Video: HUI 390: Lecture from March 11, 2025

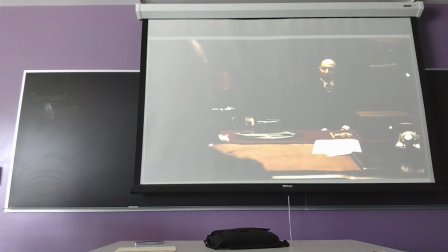16:27 Again, slowly but surely, we have more of a dialogue, and as I said, this is one of the lines, "What do you want of me?"
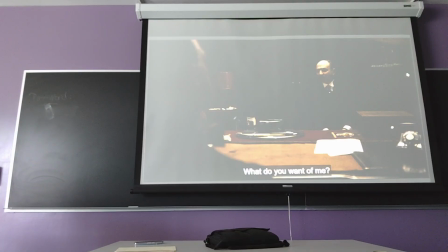16:42 Which is ironic, clearly, right? Because the Don is a decider, is clearly a strong leader. This is simply a suggestion to make Amerigo understand that you don't go there
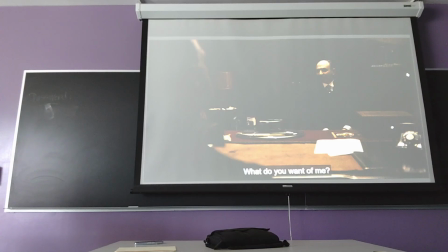16:58 demanding a favor. You go there first and foremost to show respect, and then to play the game of
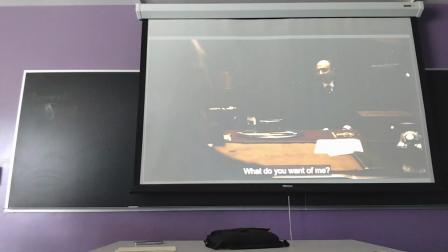17:08 exchanging respect for acceptable favors.
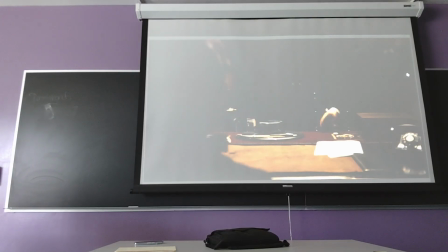17:14 Right? And the camera stays here. We haven't seen the main character yet.
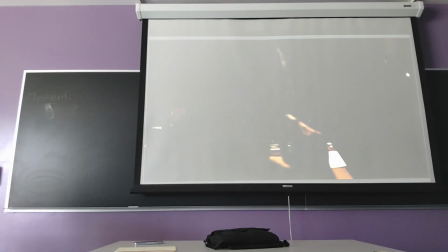17:21 The Undertaker moves in, and notice that it's not even the idea of darkness, symbolic of violence, of the forces of evil that
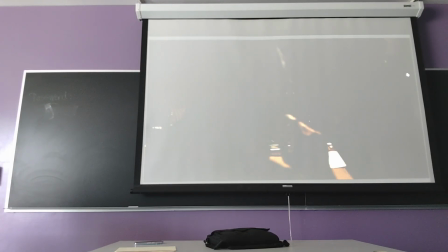17:36 goes back to classical cultures as well as the Bible. At this point is more a visual technique used multiple times in the film, where you're not allowed right away to see what is going on,
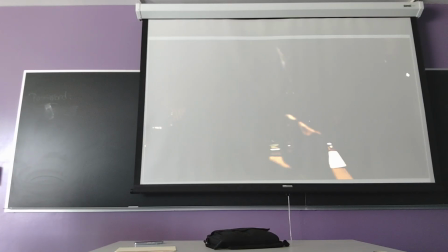17:56 to have access to an intimate conversation, right? You're placed in the position of an observer who's also an outsider, or at most an intruder into the scene. Whereas most films would take you there, right?
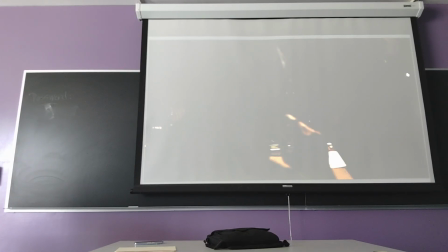18:15 Show you, for example, the face of Amerigo in one frame, then the face of the Don in another frame, which is done sometimes during this film, but intentionally in here, you are trying to get into a circle of trust.
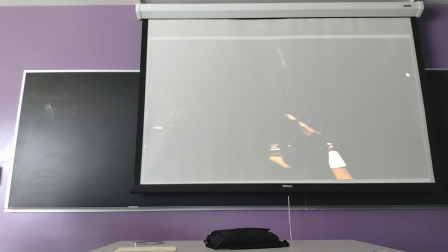18:35 And the same will happen with the family. A lot of shots in this film are taken from just outside, from the threshold or outside the door of a room, looking into a room, instead of taking you inside, because this way, you yourself as a spectator feel
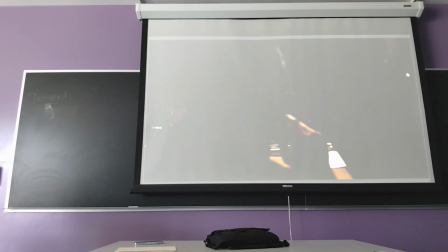18:55 excluded. And therefore you understand that the game for this family, as a biological family or as a crime family, is about inclusion and exclusion.
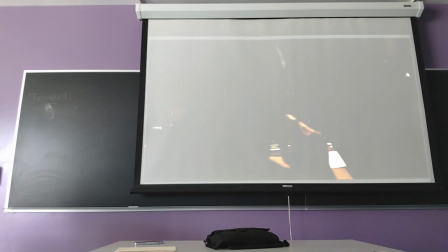19:07 Who's part of the inner circle, who's part of the outer circle, who's out of the family, right? Because you also have the FBI, etc. So there are several circles that go from the biological family of the Corleone to their crime family,
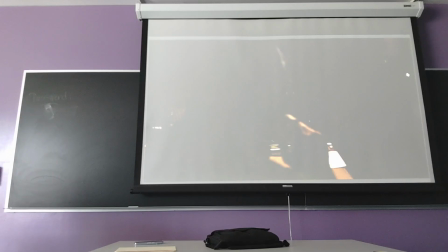19:24 to the network of people like the baker, the undertaker, who orbit socially around them, and then the real outsiders. So the idea is to make you experience what it means to be
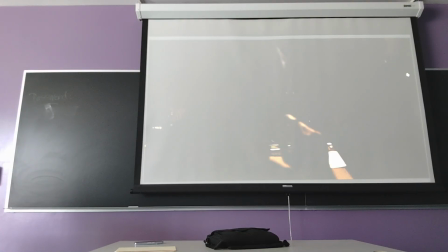19:40 admitted to this kind of intimate conversation or exchange. And so intentionally here, darkness is not representing evil, it's representing exclusion.
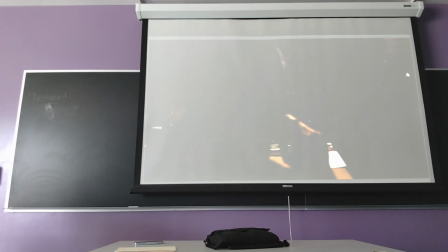19:54 You don't really know who they are. You are in the dark. meaning you are outside. You don't know enough to form a judgment, but you feel that you are being intentionally excluded.
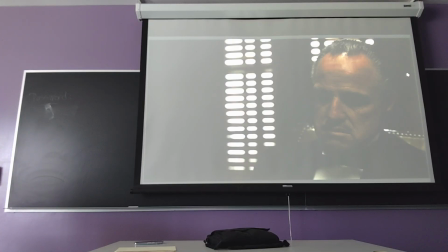20:10 Finally, we see his face, and the windows with partial lights coming in communicate to you another dynamics of inclusion and exclusion.